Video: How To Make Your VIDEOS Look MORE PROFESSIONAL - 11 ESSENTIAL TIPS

It was beautiful and it was definitely worth it. Or you can really open up your set design options if you go all out and try a green screen shot or two or three.
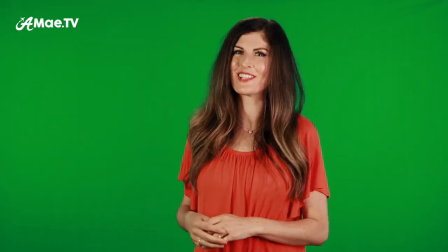[12:26]
Actually it's just one shot and once you master this shooting style the sky's the limit literally.
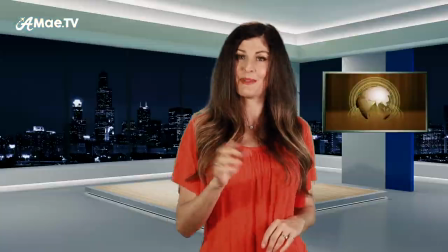[12:32]
Okay maybe green screens are a little bit cheesy but they can definitely be used tastefully in marketing
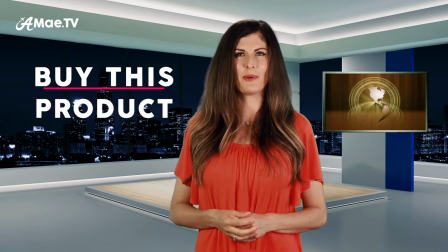[12:37]
videos or maybe just to film something simple without having to worry about designing your own background.
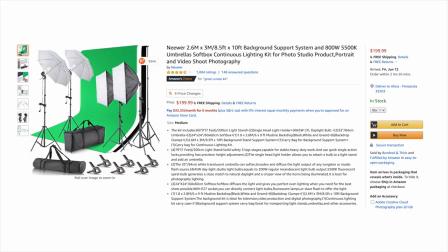[12:43]
Green screens themselves aren't as expensive as you think and you can get entire green screen kits with all of the lights included for just a few hundred bucks.
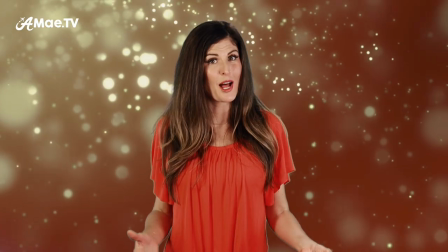[12:50]
It's also not nearly as complicated as you might think.
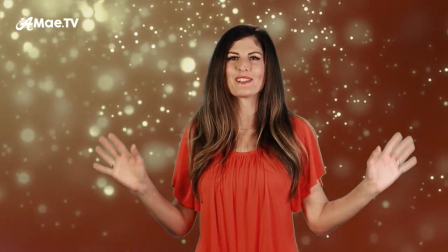[12:52]
It sounds scary at first, but once you go through the process of learning from like a few YouTube videos how to set up the green screen and light the green screen, I'm confident that you'll be able to get through it.
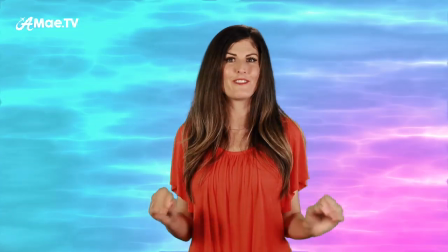[13:01]
And I know this because this is actually the very first green screen shot setup that I've ever done.
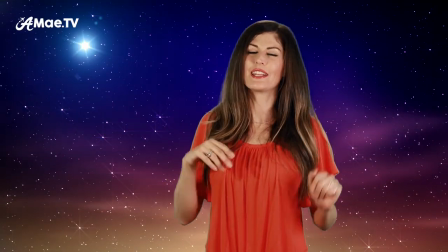[13:07]
I was filming an orthodontist commercial as on-camera talent and I've shot in front of a green screen before, but I've never been the one to actually set it up.
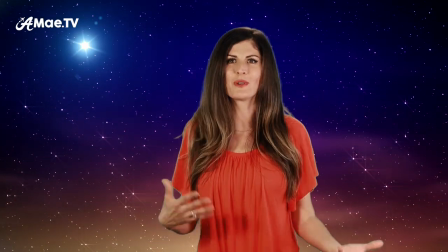[13:15]
I know it's probably not perfect, but I'm confident that if you do what I did just kind of learn from YouTube videos on how to set it up then you'll be
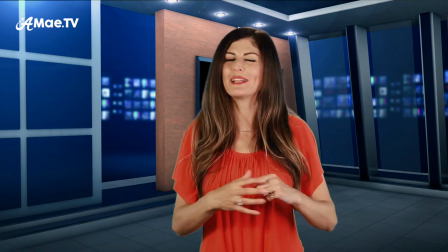[13:21]
able to set up a shot that is good enough and probably a lot more professional than what you might have as a
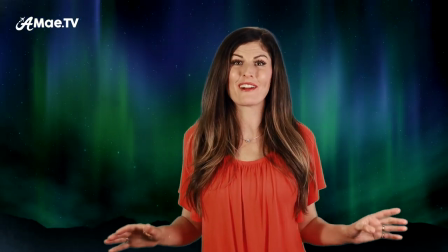[13:26]
natural backdrop in your home. Now I got all of the backgrounds that you've seen so far from Storyblocks.
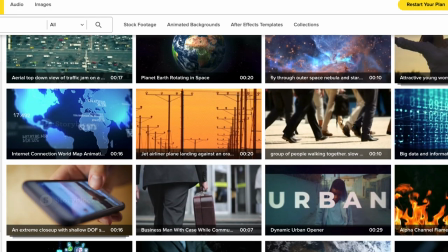[13:32]
Storyblocks is a stock video library with over 1 million professional looking assets including video clips, animated backgrounds, textures, titles, and more.
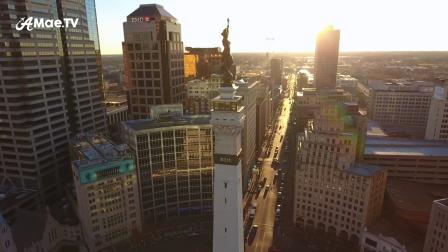[13:41]
It's a fantastic tool for video producers to turn to when they can't quite get the shot they need or maybe they just don't have the time or budget to get the shot they need.
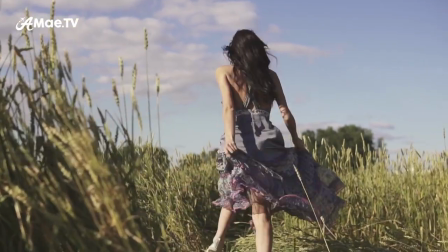[13:49]
Or maybe they never even thought of going to get the shot they need. They just saw it later on in Storyblocks and thought, hey, that is really going to spice up my video. Storyblocks offers completely affordable subscriptions that scale to meet your needs. So anytime you need a video production asset, you simply scroll, select, click, and download.
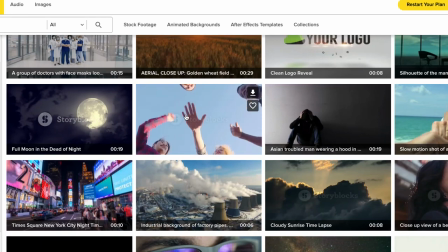[14:06]
Storyblocks is also a fantastic resource for obtaining exactly what you need for my next tip, which is use B-roll.
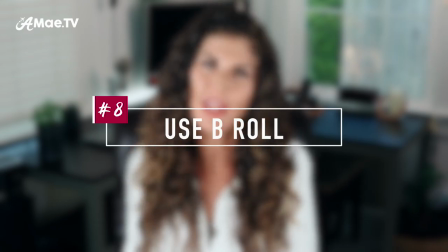[14:13]
B-roll is not only extremely helpful in bringing your video together in a professional way. It greatly benefits your viewer by adding additional visual variety and even clarity to what you're talking about.
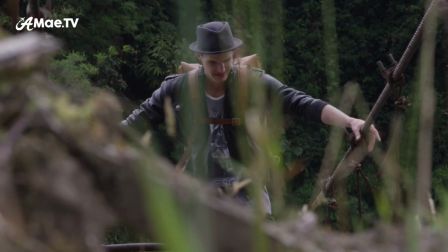[14:24]
B-roll could be shots of things, scenes, people, written text, animations, or anything really.
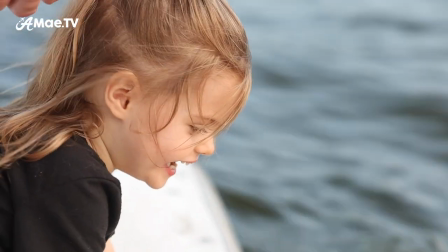[14:29]
In the case of my videos I often use demo footage from the camera or gimbal or lens that I'm talking about and this not only gives the viewer something nice to watch,
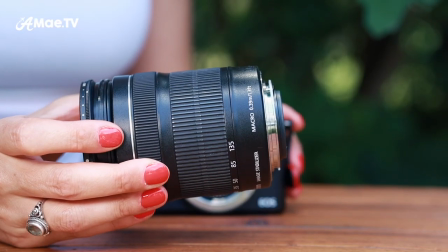[14:37]
it really shows them what that piece of gear can do. You might also use B-roll to show an item in a more clear way as you're talking about it, rather than just holding it up to the camera.
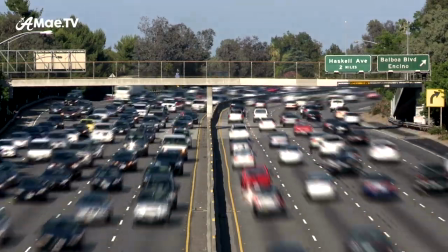[14:47]
Or you might demonstrate larger concepts as you're talking about them, like life being so hectic these days, and the need to just relax and connect with good friends.
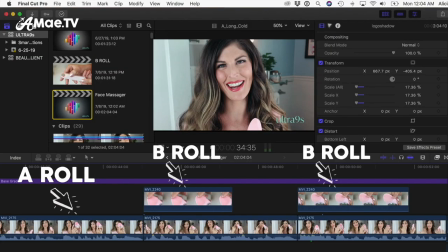[14:55]
And the best part about b-roll for you, the editor, is that it's super useful to use to cover any edit points in your a-roll, which is the part where you're sitting there talking.
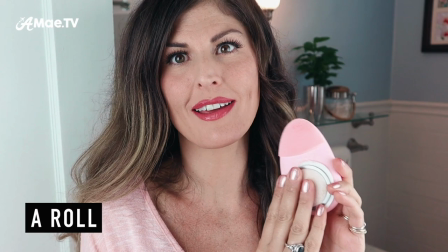[15:03]
So as long as the audio still flows, no one has to know that you started and stopped and then started talking again because you've got that nice b-roll clip on top of it.
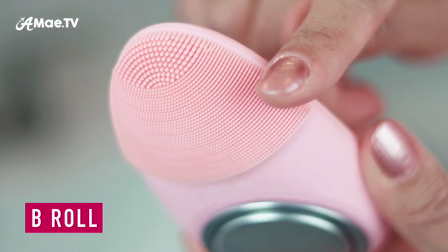[15:11]
This little dance between A-roll and B-roll is typically what plays out in all sorts of professionally produced videos and it's exactly what makes scripted videos work. Just pay attention next time you're watching TV commercials, there'll be someone talking and then they'll show the thing that they're talking about and it just kind of goes back and forth between those two things. B-roll also gives your viewer a break from watching you talk to the camera, which will overall keep them more visually stimulated and engaged in the video longer. It's such a win-win. Okay, sounds great. So how do you get that B-roll?
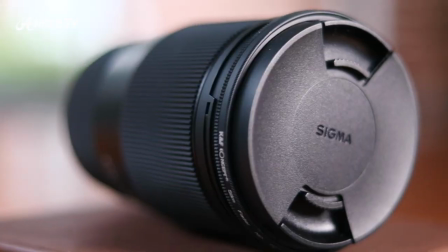[15:39]
Well, if you're talking about a certain product that you have on hand, it's smart to film it separately and use that as a B-roll clip that you can edit into your video later. Or you can just go out into the world and film the things that you want to appear in your video as B-roll. And if you script your video, then you can even plan ahead and go and film the clips that you're going to need before you ever get your A-roll.
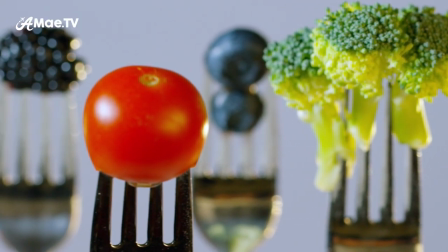[15:59]
But be warned, getting beautiful B-roll shots is a whole different style of videography that is definitely going to take some practice and some patience and some additional gear before you master it.
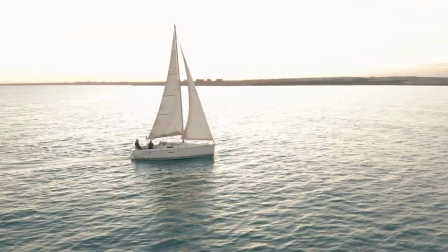[16:08]
Also, getting all of the b-roll clips that you need to demonstrate what you're talking about might be completely impossible, or expensive, or incredibly time-consuming. Which is why grabbing stock footage, again from Storyblocks, is a smart and professional way to go. And it's definitely how the pros do it.